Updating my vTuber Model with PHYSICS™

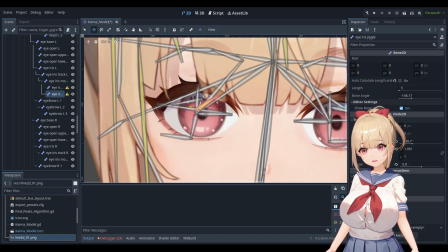And the second bone is going to be a bone that we use to detect the movement of the eye. So this is a jiggle bone pointing to the top right. And I'll quickly demonstrate why I want this bone to be pointed at top right.
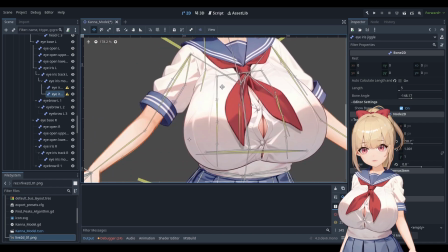Because if I now move around the character,
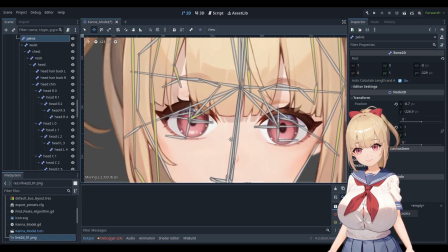you will see that the bone can respond to both up or down movement and left or right movement.
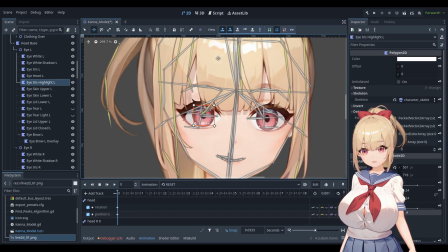So next we need to map the highlight layout to the highlight bone, obviously. So let's go to our UV editor and edit the UV mapping for the left highlight.
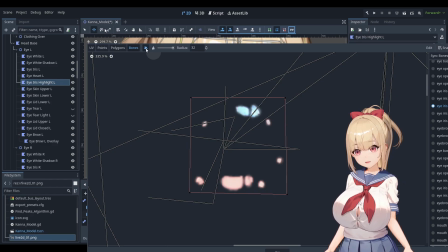Let's remove those. And instead we attach to iris highlight.
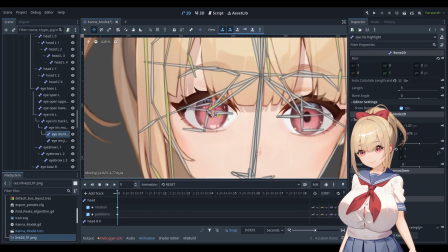So now if I go back to the iris highlight bone, if I move the bone around, only the highlights move and nothing else.
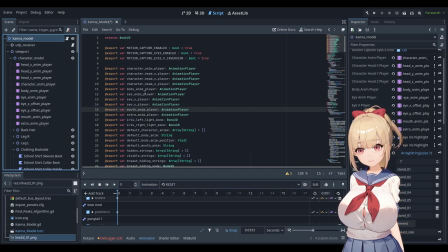So if we go back to our main script for this model, I added 2 new bones as exports, and these are the highlight bones that we just created. So we can now access them from code and apply rescaling based on the movement of our jiggle bone.
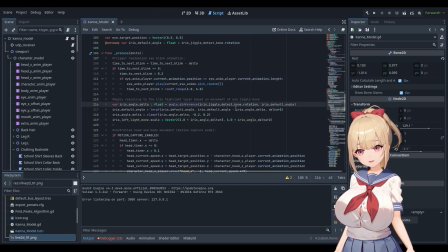So the script I added is rather simple. I get the rotation value of the jiggle bone, I compare with the default rotation of the jiggle bone, and I use this difference to rescale the highlight bone so that every time the jiggle bone moves around because the iris is moving, the highlight bone gets rescaled.
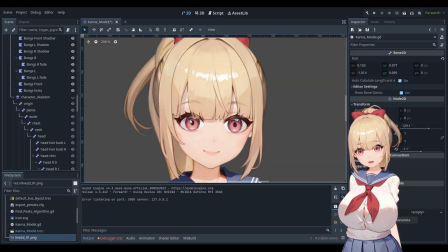So at the next step, I want to apply the same technique to the lenses inside the iris. because I want them to jiggle as well. So let's go into the iris polygon and adjust the UV mapping.
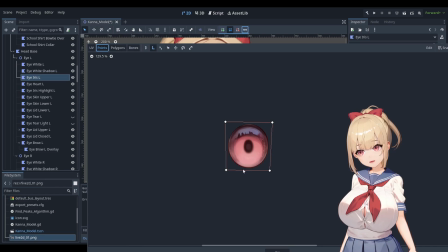And what we're going to do here is we add a few more points around the center area. And we add polygons.
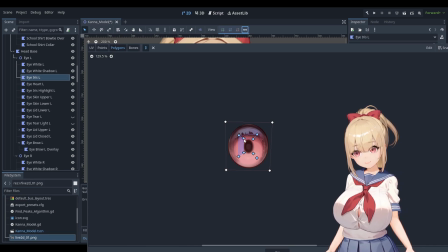And now we can give our bones that control the highlights
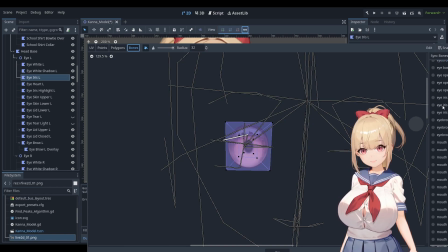control over the lens in the middle as well. So let's add the eye iris highlight bone for the
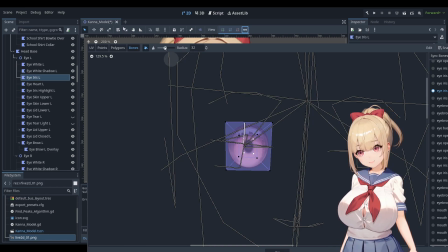center vertices. So everything else will still get the regular mod bone. So let's do the same for the other eye.
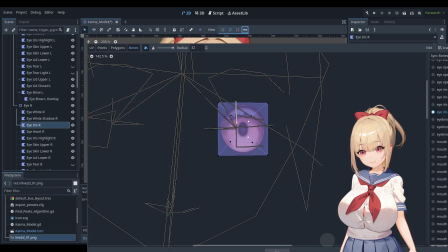All right.
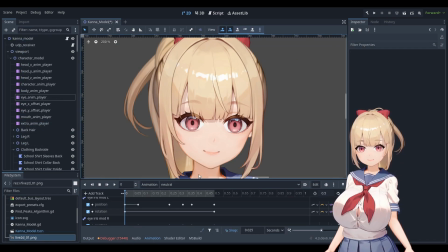One more thing I wanted to change, because remember, I did my research before, was the eye blink animation, because the current one looks a little bit boring and static. And I did just a small change, but it makes all the difference in the world.
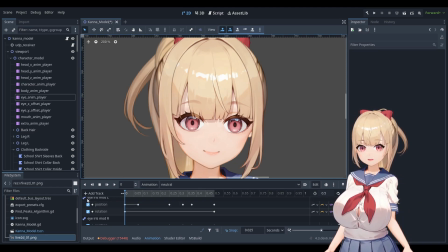Look at the difference between my current model that is currently talking to you and the animation I'm going to play now. Small change, big effect. Just slightly moving the irises downwards during this animation makes this so much more expressive.
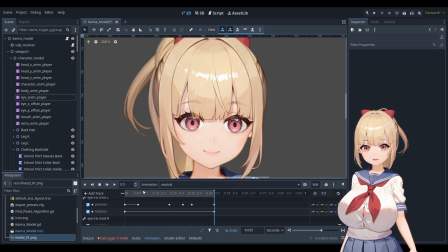It also has the added benefit that it also triggers the jiggle bone, because there's movement, and when there's movement, there's jiggle. So we're catching two birds with one stone here.